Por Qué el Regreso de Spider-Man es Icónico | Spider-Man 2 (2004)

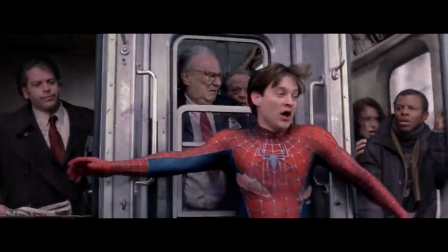Hay 8 millones de personas en la ciudad y esas prolíferas masas existen
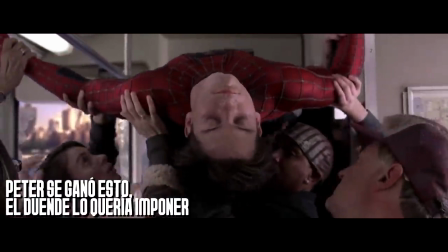con el único propósito de levantar en hombros a la poca gente excepcional.
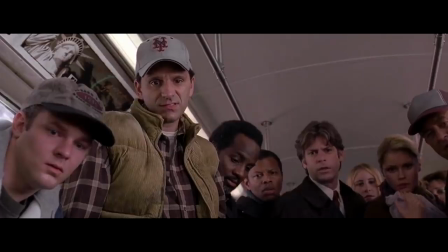De esta forma se desarrolla a la misma película que estamos viendo y se genera una conexión con la que ya habías visto con anterioridad.
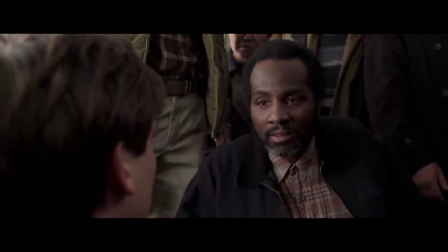Regresar a ese conflicto y replantearlo es importante porque en Spider-Man 2 Peter también cuenta con problemas por el Daily Bugle que no dejan de difamarlo.
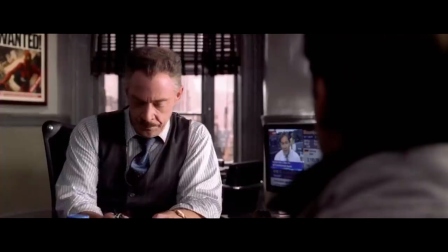Y peor, tiene que vender fotografías en ese lugar para poder subsistir.
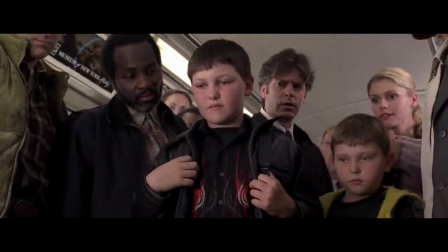Pero acá, de forma tan personal, sin la máscara,
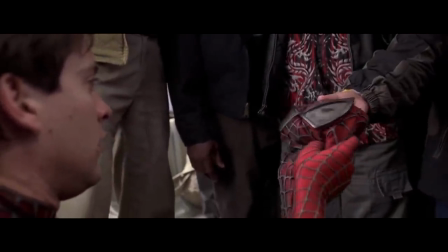él mira como la gente promete guardar su secreto, lo rescatan y lo reconocen como su salvador.
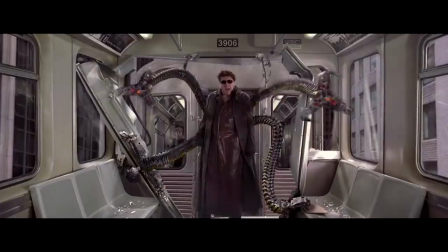Y ponerse de frente al Doctor Octopus para que no lo lastimen.
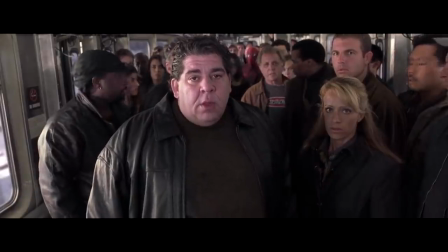Esto lo ayuda a cerrar el arco y aceptar que no siempre serás del agrado de todos, pero si haces lo correcto, poco a poco habrá quienes te noten.
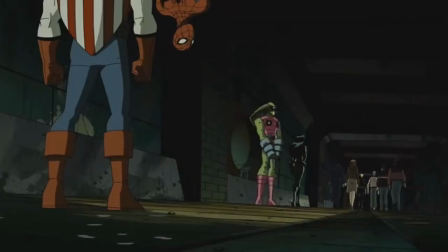Y sí, regresamos a ese bello diálogo del Capitán América en los héroes más poderosos del planeta.
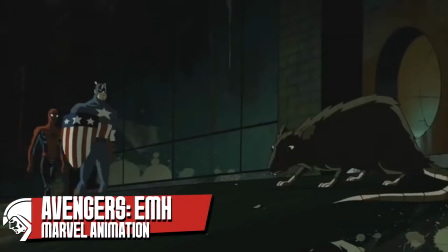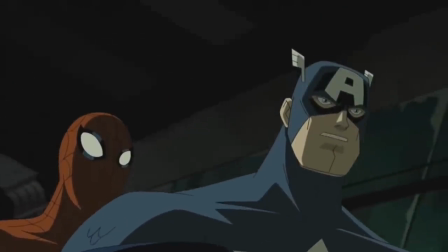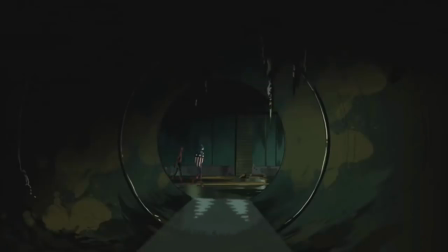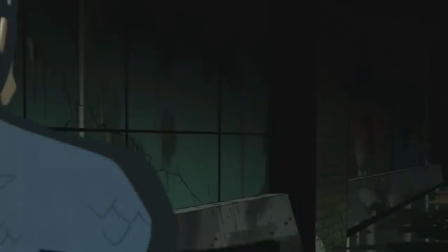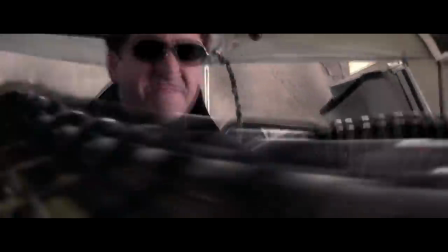Al final, Spider-Man 2 trata de cómo debemos aceptar nuestras limitaciones,
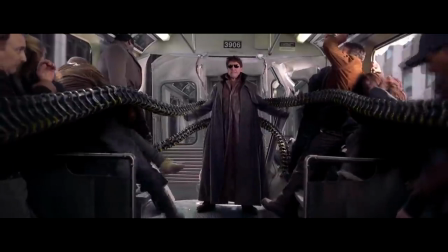ser consciente de que no podemos resolverlo todo y hay que hacer sacrificios.
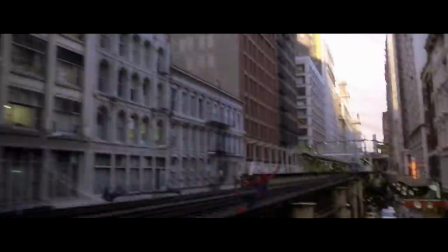Sin embargo, escapar de los problemas no es la solución, debemos afrontarlos y encontrar la manera de resolverlos.
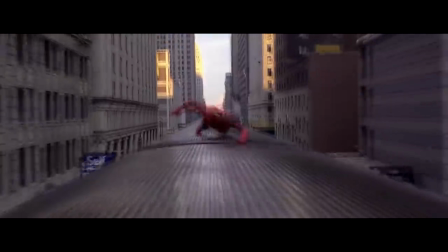Claro, siempre y cuando estén nuestras posibilidades. El regreso del arácnido en esta película cuenta con una carga narrativa muy fuerte, provocando que no solo sea épico porque sí, hay un balanceo, una pelea y detuvo el tren.
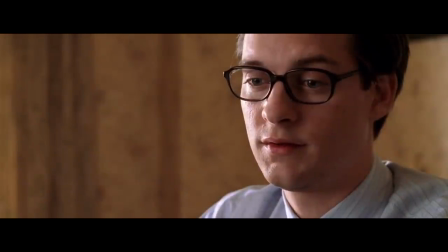Lo realmente importante viene detrás, el cómo se preparan estos momentos, así como la ejecución de los mismos, obvio.
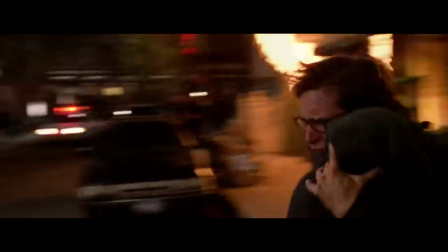La secuela presta mucha atención al previo y desarrollo de este momento.
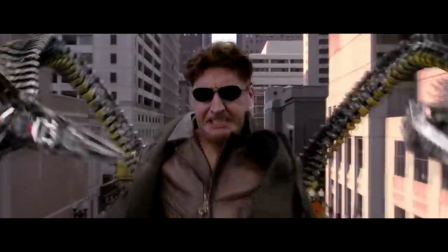Y es por eso que al llegar a esta batalla se siente tan espectacular y el por qué tantos fanáticos lo tienen en alta estima como algo súper icónico.
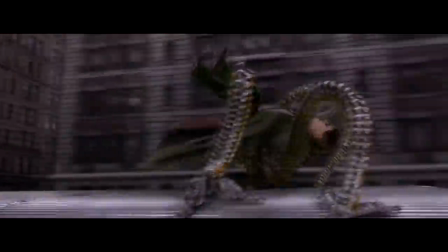Los efectos especiales están bonitos, sí. Pero con lo que uno realmente se queda, de estos momentos, es por el cómo nos hacen sentir.
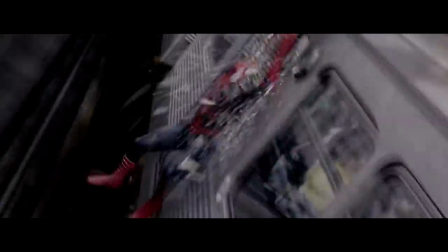Y esta película aprovecha y explota ese sentimiento para conectar con nosotros,
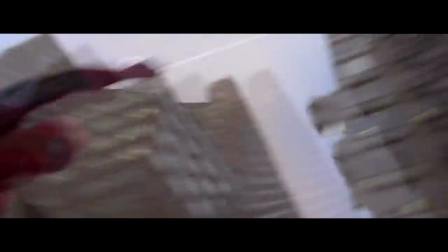y que independientemente de todo lo demás, lo sintamos como una secuencia que el personaje se ganó, está merecida.
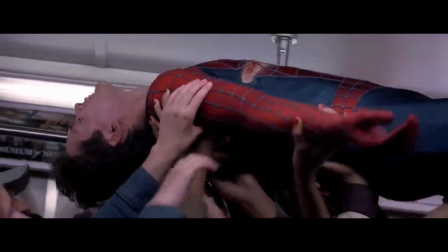Y es rematada por el máximo de los sacrificios que puede hacer un hombre, sacrificar su cuerpo y su espíritu para salvar a un grupo de personas inocentes.